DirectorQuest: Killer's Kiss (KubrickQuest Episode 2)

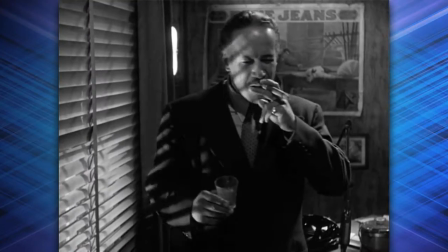There are plenty more like them here, with the urban environment providing lots of opportunities for Kubrick to play with angles,
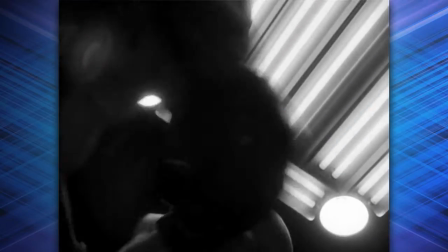lines, shadows,
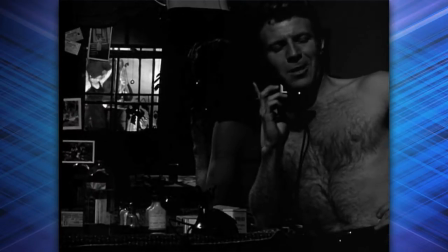mirrors, and most importantly, symmetry.
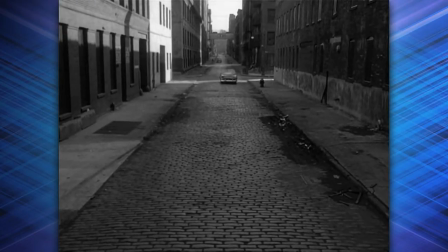I haven't seen a huge chunk of Kubrick's filmography yet, but one thing I do know about the man is that he f***ing loves symmetry.
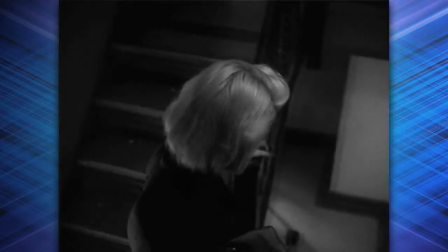This is most apparent in his trademark use of what's called one-point perspective,
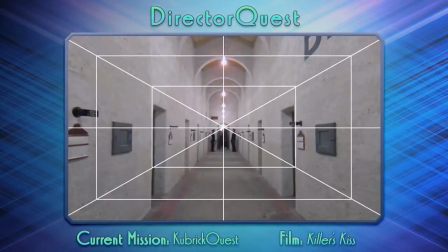symmetrical, tube-like compositions which lead the eye towards a single vanishing point in the center.
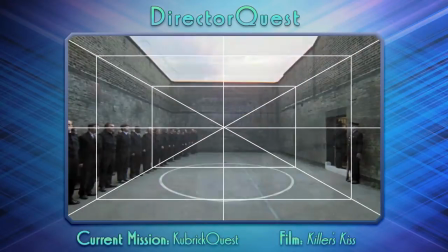There are at least two examples of this kind of shot in Killer's Kiss,
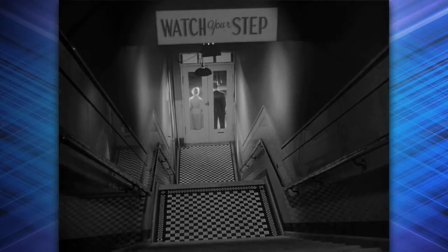including this high-angle shot in a staircase with an ironic sign hanging over the focal point, and this dream sequence of a long,
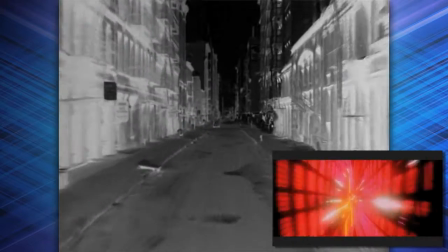narrow street flying by which seems to anticipate the Stargate shots in 2001 A Space Odyssey. We'll be analyzing the function of one-point perspective shots in more films as we progress,
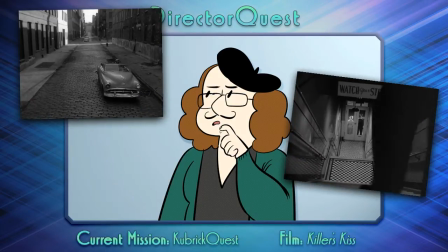For now, seeing these compositions here is mainly interesting because we're seeing Kubrick beginning to build one of the signature strokes of his style. And that's cool. Other cool things of note in this movie include 1.
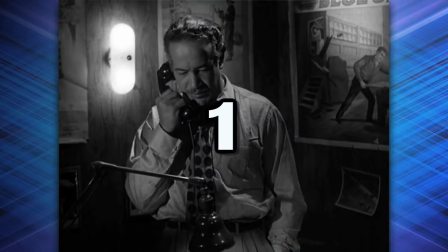The music by Gerald Fried,
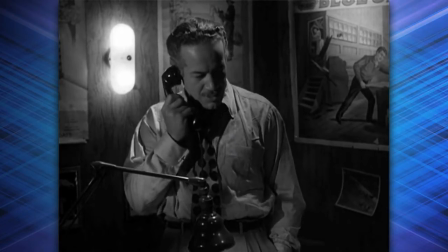who helps Kubrick create a fittingly ambiguous soundscape where the difference between the music of the film world and the music of this score is not always clear.
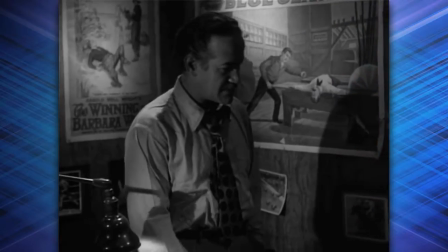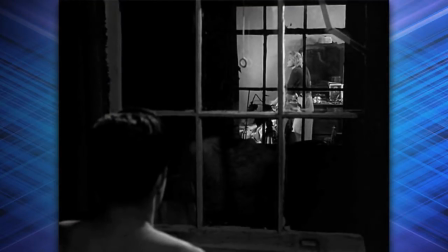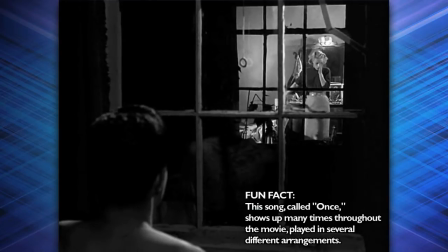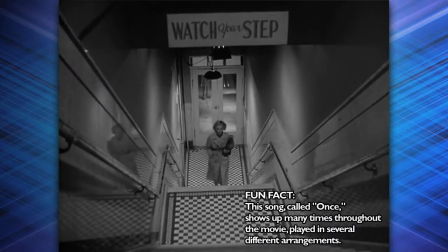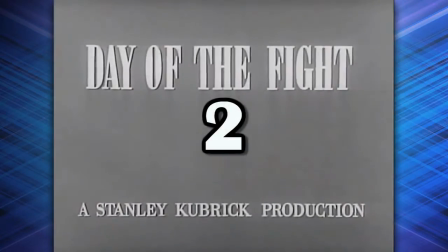2. Echoes back to Day of the Fight.
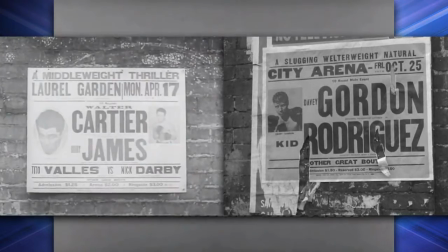There are similar shots of ads for boxing matches in both films, and the matches themselves are shot very similarly,
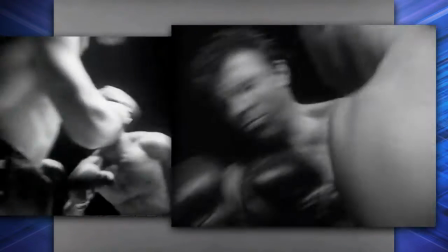with the camera in Killer's Kiss also getting to go inside the ring and bring a new level of intensity and craft to the table.
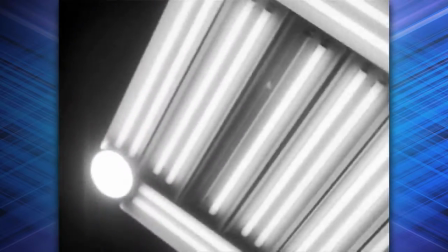It's really, really good. And 3.
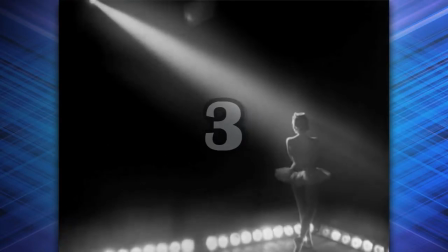The aforementioned ballet scene, which should seem out of place since it is literally just an excuse for Kubrick to show off his wife,
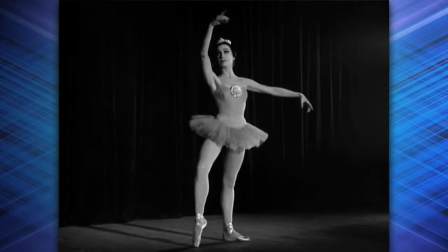but it really ends up being the high point of the entire film, both in terms of cinematography and storytelling.
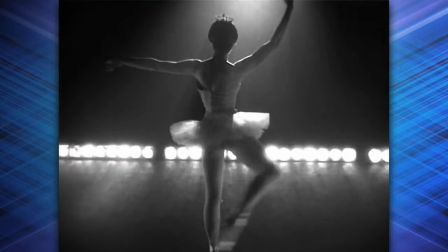It's beautiful, haunting stuff.
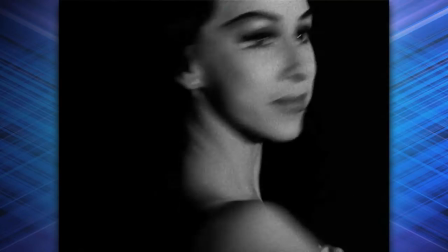And it's during this non-literal flashback scene that Killer's Kiss feels most like a fully realized Kubrick film, which is great because so much of the rest of the film really doesn't feel that way. Like I said earlier, the script is all over the place. Many scenes don't seem to have a point, or are obviously just there as part of Kubrick's list of arbitrary set pieces. The last leg of the film in particular feels really confused, no doubt as a result of ongoing rewrites. Lead actress Irene Kane, aka Chris Chase, wrote this telling message to her sister during production.
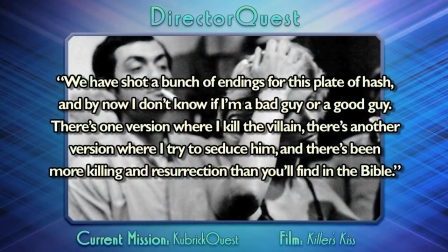"We have shot a bunch of endings for this plate of hash, and by now I don't know if I'm a bad guy or a good guy.
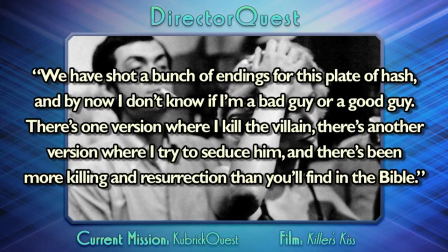There's one version where I kill the villain, there's another version where I try to seduce him, and there's been more killing and resurrection than you'll find in the Bible."
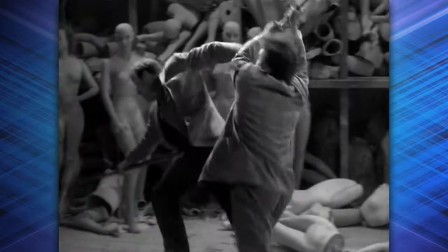I don't know if she actually sounded like that, but that's the only voice I could come up with. On top of that, several major sequences go on far longer than they ought to,
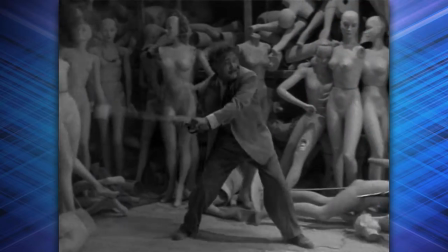particularly the supposed to be climactic but actually kind of awkward mannequin fight,
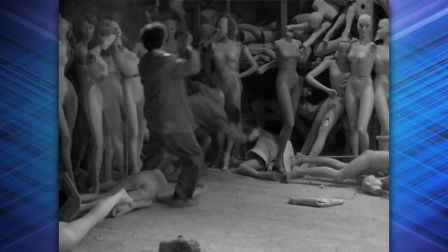which at least one audience is said to have laughed their pants off at.
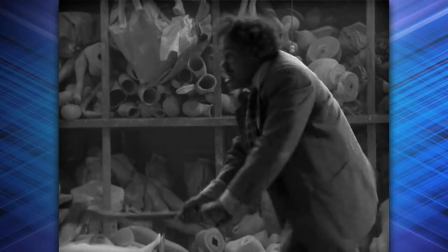Fun fact, inspiration for this scene was likely drawn from the Girl Hunt ballet sequence in Vincente Minnelli's The Bandwagon.
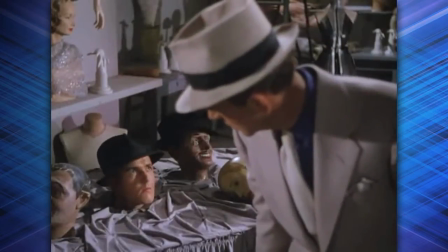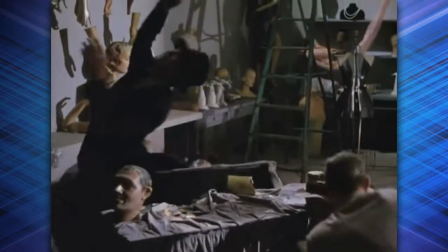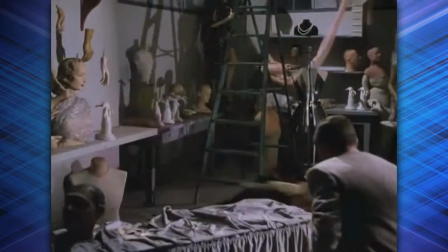Pro tip, Stanley.